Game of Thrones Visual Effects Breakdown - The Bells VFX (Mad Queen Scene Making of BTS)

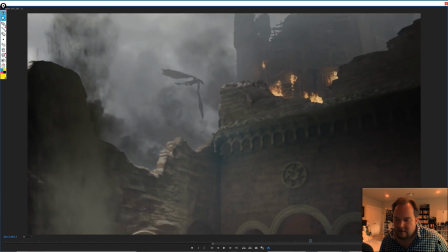[69:13]
And then more aftermath here. So just in general, I mean, there's just so much of this.
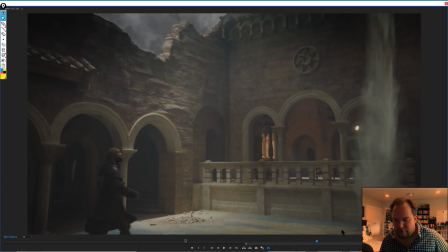[69:19]
Like, I don't want to go on and on. These are all CG dust plumes. I believe this is all Flowline from Scanline.
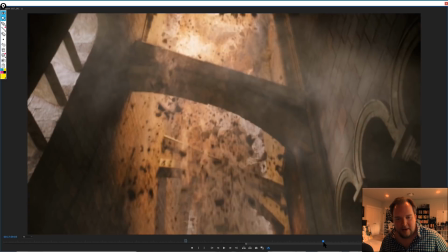[69:26]
That simulated it all. I could be wrong. But I know that this is a sequence that they worked on.
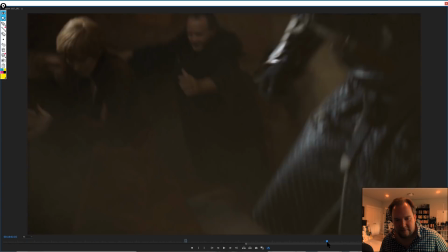[69:32]
So that's all 3ds Max, Flowline, Fume Effects, TP.
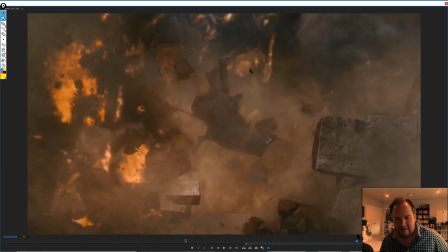[69:40]
So just skipping ahead a little bit here. Again, just more and more destruction. So that's what I mean.
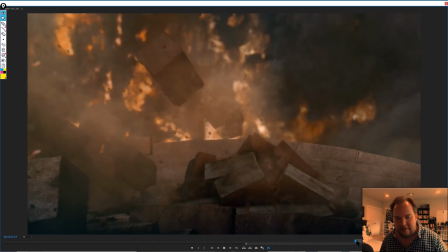[69:45]
Like, eventually you get kind of desensitized to this just because there is just so much of it going on.
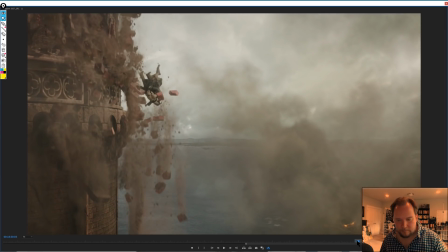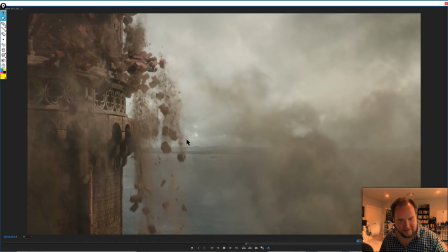[69:59]
Yeah, it's kind of subtle, but this is the sort of thing that I'm picky about. Like when you see rocks falling that is continuously emitting dust.
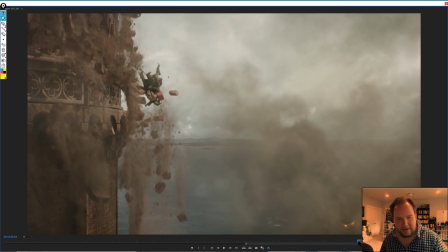[70:11]
But yeah, it still looks really beautiful.
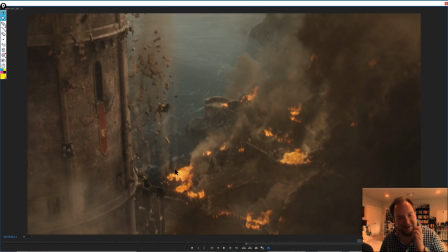[70:16]
It's just, yeah, they're continuing to emit dust. Like, where's it all coming from? It always frustrates me, because usually it's a progression. You imagine that like a rock is covered in dust, it's falling with dust. Eventually the rock escapes the dust. All the dust that's on it eventually starts to, fall off of it.
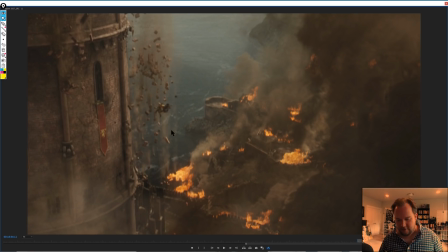[70:35]
So unless it's continuing to break down, like let's say with snowballs, things like that, typically you have rocks that emit a lot of dust at the beginning, and progressively over time they emit less. And it's just like one of those things that always bugs me when 3 shots in and the stuff's been falling forever and it's still continuing to emit dust.
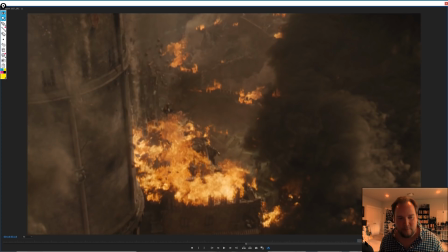[70:57]
Yeah, I don't know. Yeah, there's a lot of little hacks that I do that kind of, it's more creatively how I like to do things, but everyone's got their different approach.
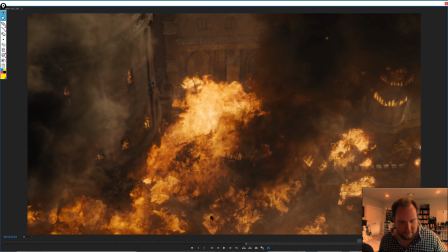[71:09]
Yeah, it's just a lot of simulated fire. It's a bit low res in bits, but again, like when you have a lot of it, it's challenging.
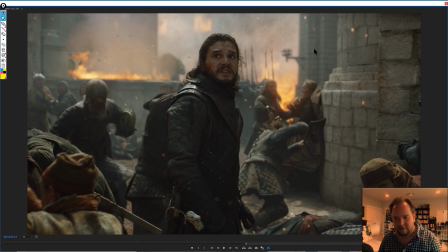[71:18]
But again, yeah, just here, having all the crap in the air is just so important to really populate a shot and just make it feel like there's a lot going on.
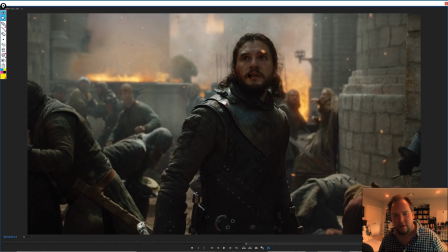[71:25]
I imagine it's quite clean, the original shoot, but you populate all this in post, and it just really gives a lot to the shot.
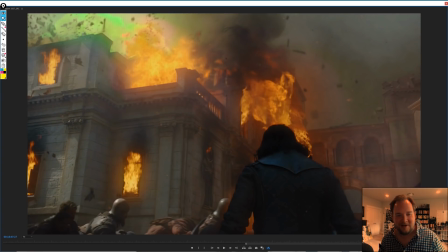[71:37]
I guess doing green and orange CG flames is always going to be tricky side by side.
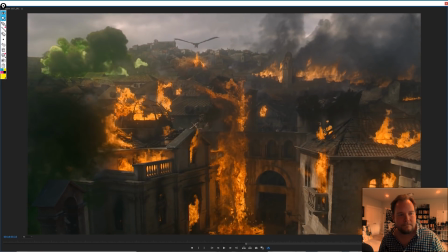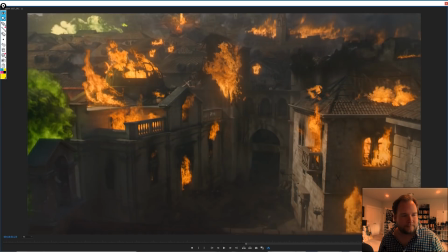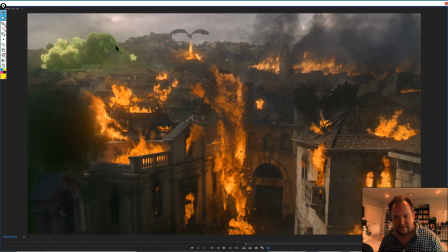[71:54]
I feel like some of these elements are really low res.
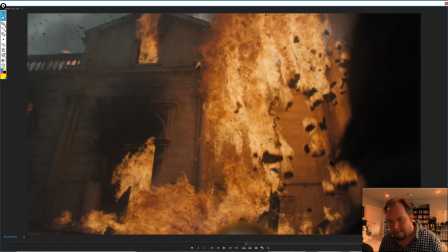[72:00]
Some of this other stuff is just beautiful. I mean, yeah, it looks like it's all simulated. If it is, then I love the shader work. That's really cool.
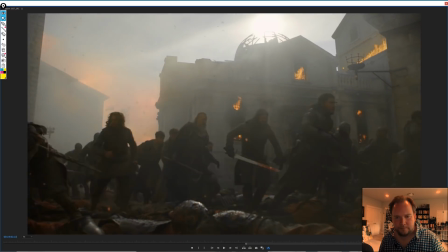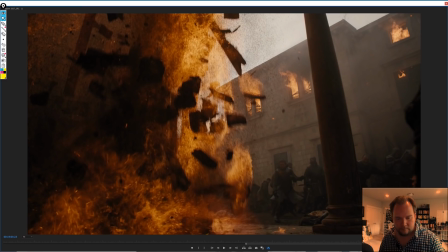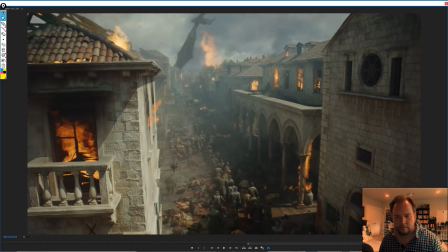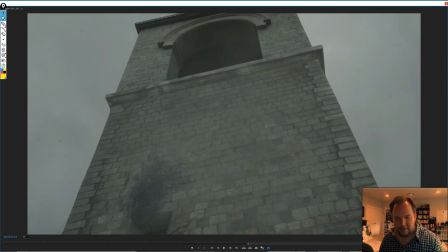[72:29]
Again, just so much going on. So I think this is one of the last shots here.
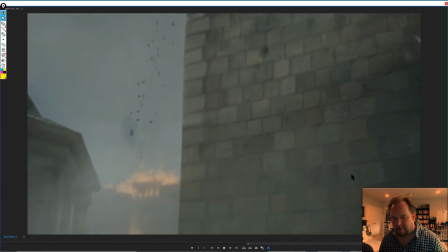[72:36]
Just having that progressive cracking, all that. I mean, it's stuff that we've all seen before, but looks nice.
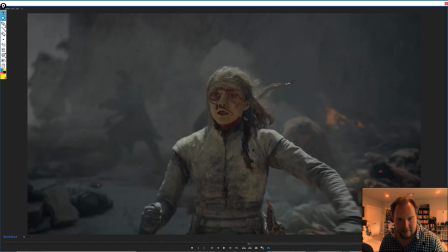[72:41]
I like how that came together. Not a big fan of her makeup.
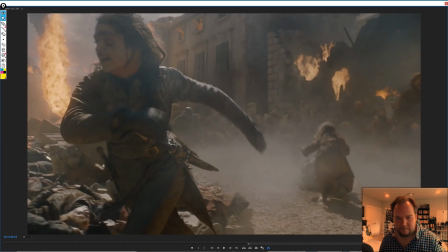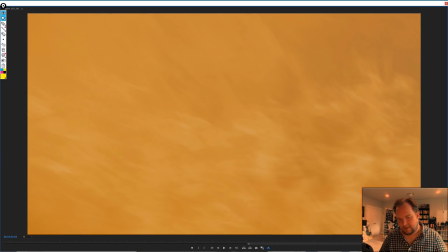[72:55]
Yeah, so as the camera transitions into the fireball, that's all stock.
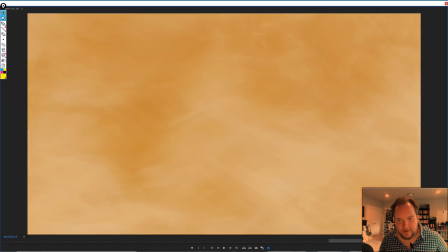[73:00]
As I was saying before, it's just easier when you're doing full screen fire, just to comp all those elements in.
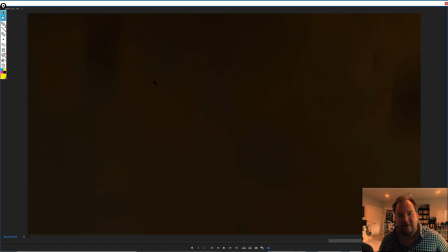[73:08]
And then this is one of those transitions where dust falls over the camera and then it clears into, I think,
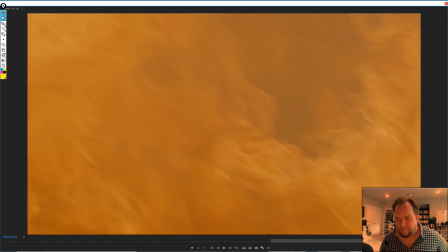[73:16]
Jamie and Cersei underground. But there's, again, just like a lot of those transitions.